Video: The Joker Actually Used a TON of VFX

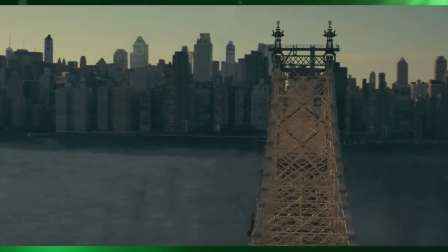243s
To add to the oppression felt by Arthur, VFX were used to make everything appear in decline, jaded and weather-worn.
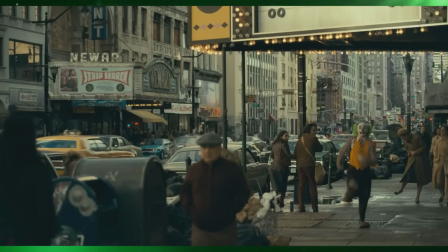250s
They also made the buildings appear taller so that they'd loom over him. Everything was raised to tower above him, dwarfing and suffocating him.
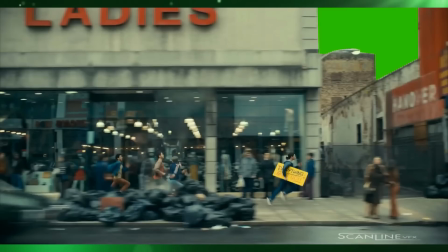258s
This continued even to the point where they filled this space right here with buildings,
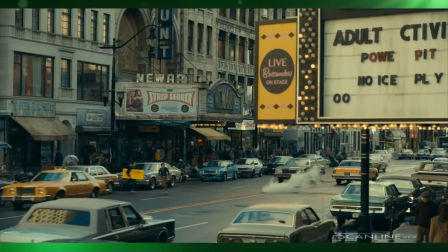263s
just so there would be no breaks as they ran by, no little glimpses of blue sky to alleviate the oppression.
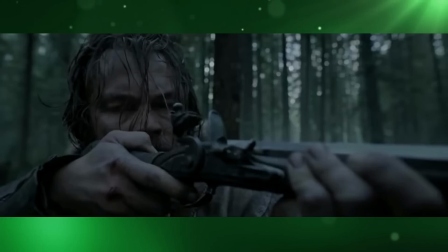272s
In films like Joker, The Revenant, and Once Upon a Time in Hollywood,
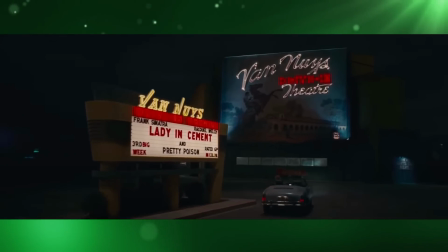275s
the visual effects were so invisible because they focused on imagery that you feel and perceive but don't necessarily see.
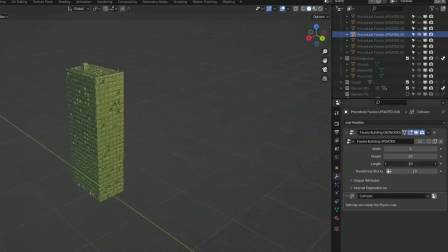282s
Digital effects in general are underrated because it seems like you just get the computer to do it and that's it, it's easy.
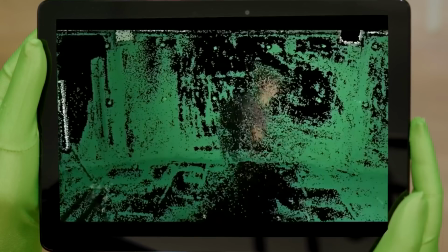289s
But in reality, it's an incredibly complicated process that's often too technical for us to be able to appreciate.
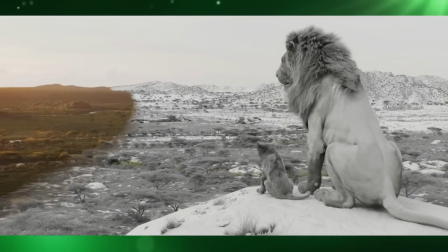296s
And that's why here at FilmFocus, we attempt to simplify the explanation of these techniques so that we can all understand the tremendous amount of work,
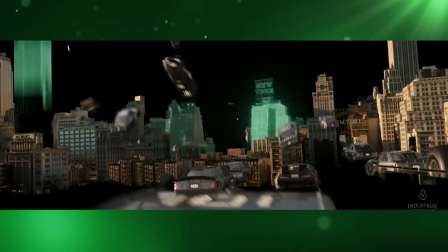304s
time, and talent that goes into creating effective visual effects.
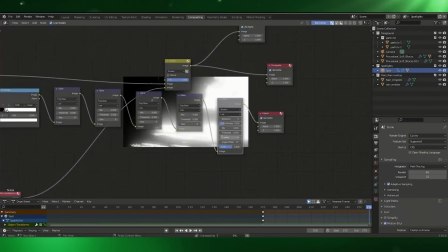308s
Because unfortunately, when visual effects are effective, they go completely unnoticed.
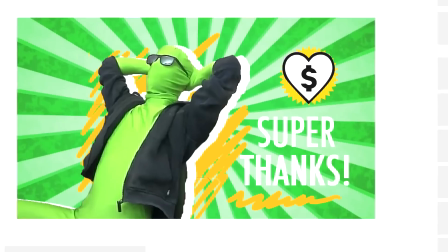319s
Support Mr. Green by sending us a super thanks. Just click on the thanks button under the video and choose an amount to donate.
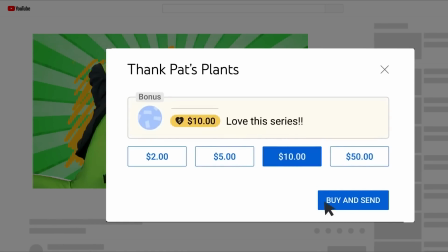325s
This will ensure Mr. Green gets a new banana. He will be happy.
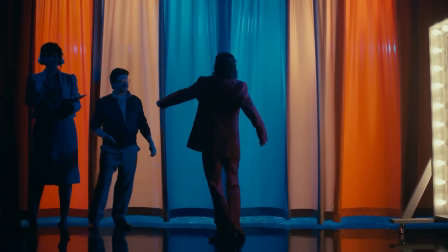329s
Also, we really appreciate every last one of you guys, so stay safe and thanks for watching our video.